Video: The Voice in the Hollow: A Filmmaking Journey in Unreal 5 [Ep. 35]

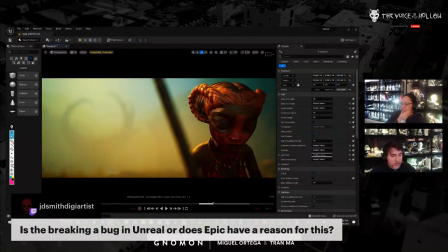That's what it seems like it's doing to me. Yeah, it's it just gets unbalanced. So what happens if we try increasing global illumination?
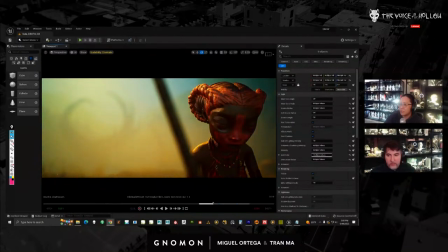Well, you can increase the bounce, right? You know, you can go to the skylight here and you can increase the intensity, which will make the fill a little bit brighter.
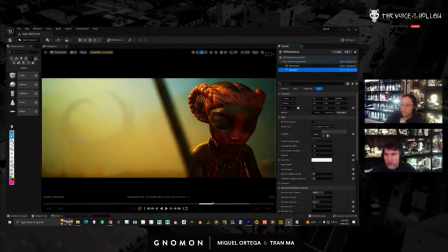It works fine, and I do that for certain shots. You just can't change it in the sequencer, right? Because it doesn't work in the sequencer. But you can fill in like your intensity in your skylight, and that could work.
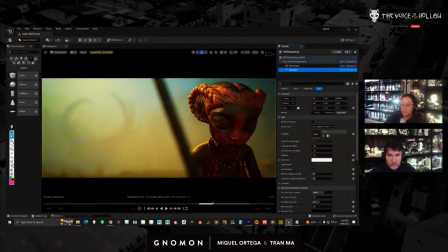I've kept it like this. And what I've done instead was just make the HDRI stronger.
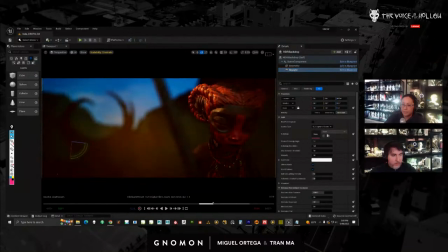So again, if you take a look,
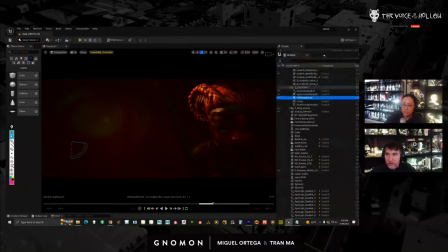you know, my HDRI here is off, and I just have a couple lights hitting her. And those are fog cards back here, but I don't really have any environment light. And the HDRI is, I'm basically using it as GI.
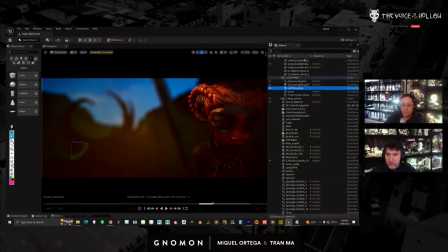I'm not really using it as a directional light source. It's giving me some sky back here, which I need, and it's making it bright, but it's also giving me a lot of fill. So if I turn off my post-process, so this is what everything looks like.
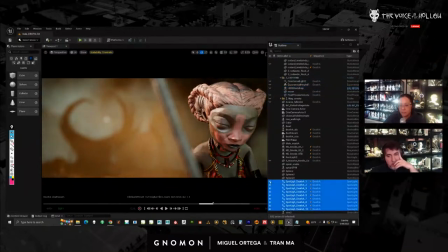You know, again, I have these lights. Let's turn them off here.
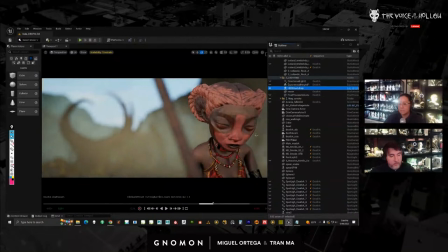And then my HDR is basically my, I'm treating it like GI. I actually don't think I treat most of the HDR as a directional light, where it's, like, to me, I don't even know where the sun is.
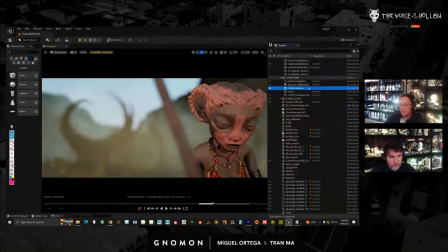On the HDR, what I mean is you could use an HDR. HDRs tend to have suns in them somewhere because it's the sky, right? And you could, you know, use the light source from the HDR, like, you know, aim the sun. You know, I could rotate it, look for the sun, and have the sun back here and light it.
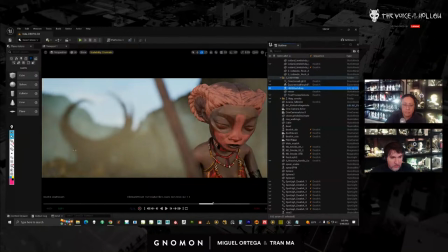But I'm not really doing that. What I'm doing, again, is just getting really even light because I need it to avoid the nasty shadow. So now you can see she looks kind of even. And then I have fog because I have to have it.
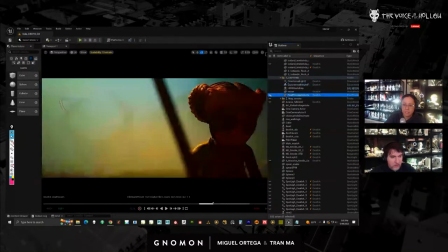And then we have our directional light. And then I have my post-process on at the same time. Even with this, though, it's still getting kind of crunchy. So crunchy, like, up here. It's really bright here.
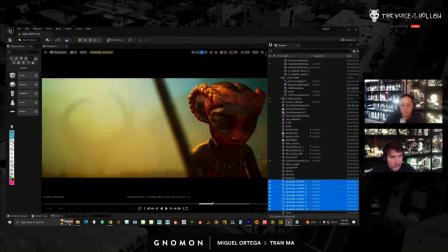So I have these lights, just filling them in. So it's less crunchy, right?
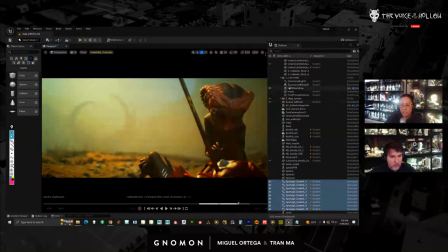And that's just my process. So all my close-up shots will have different strength of HDRI, which will be one map. And then my wide shots will be a little bit less fill, so it goes a little bit darker, which is not a big deal for the faces when they're far away.
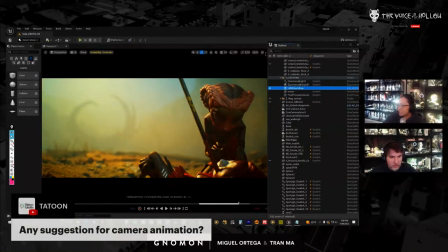Let's see, question. Any suggestion for camera animation?
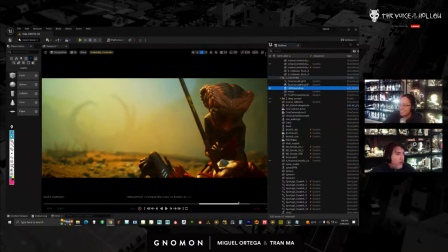I don't know, that's a Miguel question. What is the question?
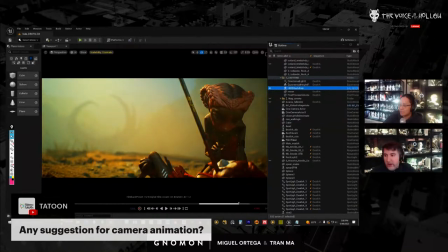Any suggestion for camera animation? That's a very broad question. Yeah. Well, you can talk about like Virtue Cam, so, or something like that. That could be really helpful. So yeah, so this is what I'm doing here.
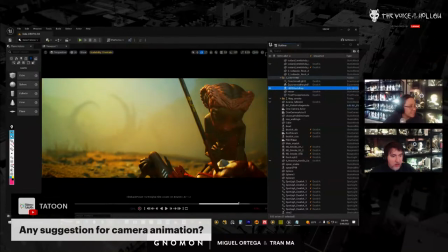And you want to show anything? Yeah, I could show camera animation, which is what I'm doing. So. Okay. Give him a second.
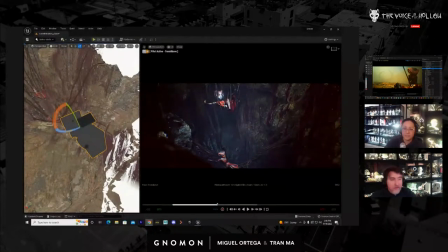So here I have, can you see my screen? Yeah. So I'm working on this shot. This is not the final animation, but it's when they fall into the hole.
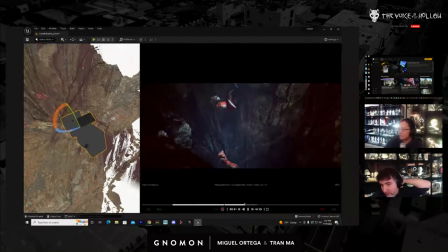So usually when I'm starting a shot like this, like, this is more than just one shot. This is going to be probably going to cut this into like two or three shots to extend, to make it seem like it's a little bit longer than it actually is.
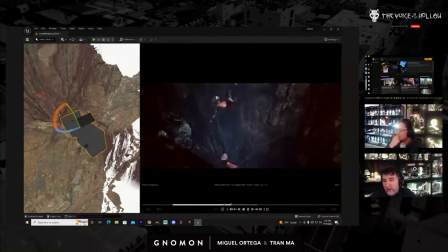And that's something that is done in live action as well. So first I'm trying to find my wide angle, which this one I kind of like. The only thing is maybe at the end,
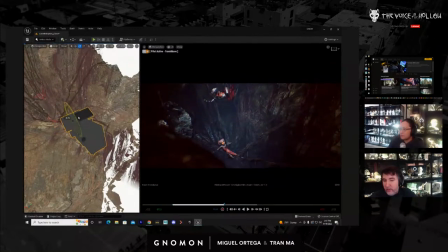I want her to be a little bit more in shot, Koa down here. But it's a tough one because I want both of them to be in shot, so maybe something like that.
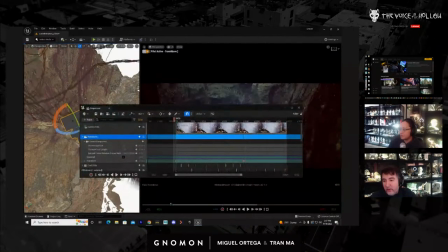And for this, I'm just setting two keyframes for now, just one in the beginning, and then I'm just doing a rotation down.
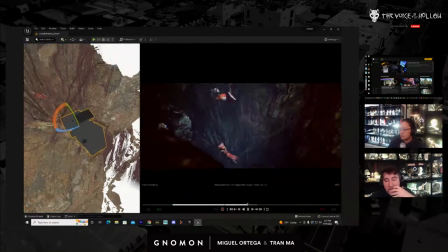And I know that at this point, I'll probably cut into the shot because I wouldn't want to keep it that long. I'd probably cut into it before, but this is probably like my wide angle.
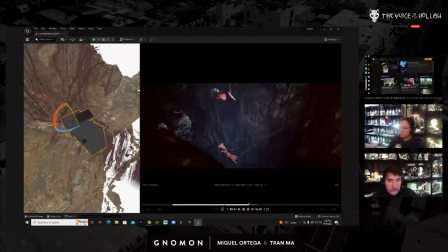And I do like it. I think it's pretty cool. So I'm trying to just find angles that I like. So here's another one that I like a lot. Again, it makes me realize that some of the animation needs to be fixed. Like there's some lack of weight on the butt.
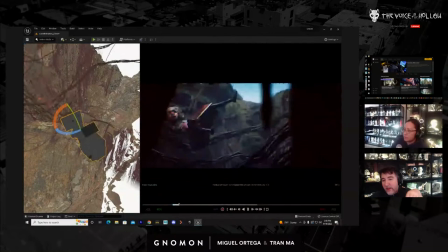You could see the way it sits on the vines. But this is older animation, so I'm not that worried about that. I think the new one maybe addresses those things. The other thing is there's some areas where the tension on the vines we weren't crazy about.
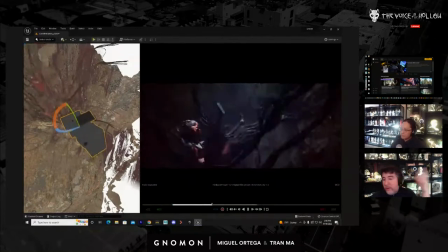But again, this is older. But I know the general move and timing is the same, so I'm not worried about it.
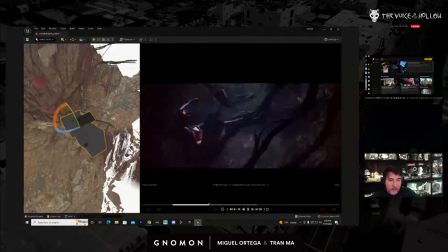The animation just keeps getting updated. But I like this shot here. Let's look at some other ones here. So this one's kind of similar. You're just kind of following her down a little bit more, a little bit wider.
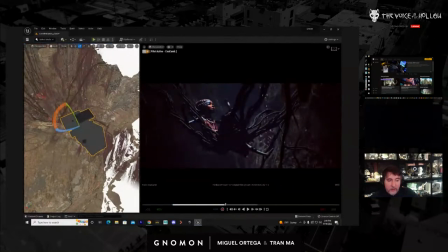So since we already did one that's similar to this, let's try this with a longer lens.
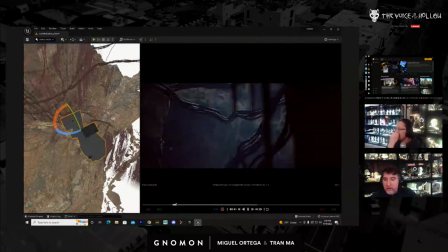So it's the same shot. I'm just pulling the focal length to like 80. I think that looks nice. One thing that tends to look nice and unreal is if you have a longer lens.
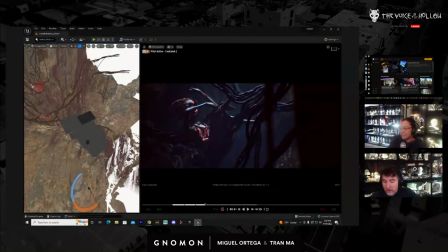Really wide shots tend to look more gamey. Yeah, and I always like to use long lenses.
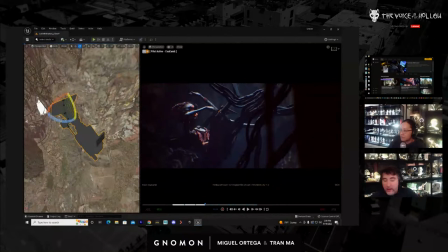So long lenses meaning like 50 and up. So I'm just going in now and just jumping in between my keys and just using the rotation. So not the translation, just the rotation at this point.
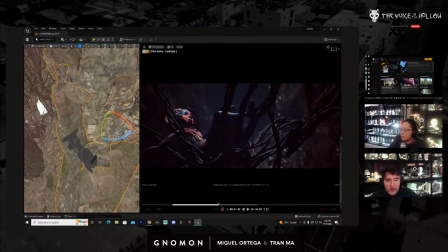I already did the translation just to make sure the framing is ideal. And I sometimes want the framing to not be perfect to add to the chaos. Make it seem like the camera person is not a machine.
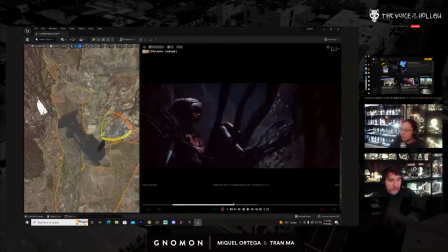Yeah, we want trying to introduce like imperfections. Yeah. So just rotating this, just adding keys. That red on her really pops out nicely.
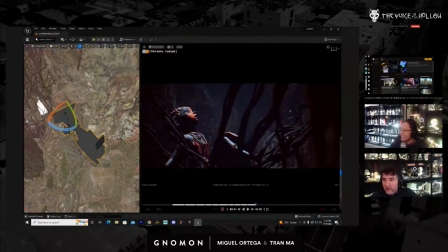Yeah, this set is not so bad because we built it at the end. It's one of our last sets. It is the last set, I think. Yeah. And so it was like, oh, okay. I get what I can do and can't do in here.
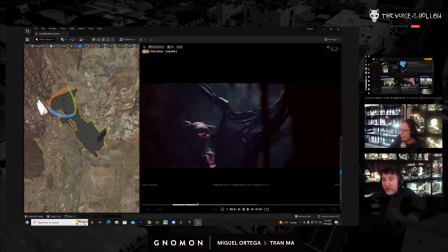So what I'll probably do also, and this is something that I usually hate, but I'm going to do a crash zoom. So I'm going to find the spot like right here. And then I'm going to just go to my
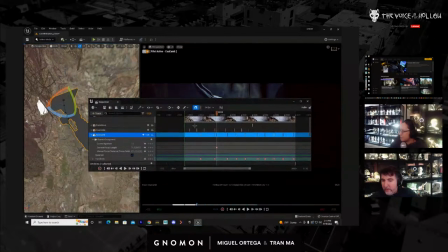focal length and I'll set a keyframe. And then I'm going to go a few frames back like this. And I'll set my focal length to be very wide, which again is something I usually hate.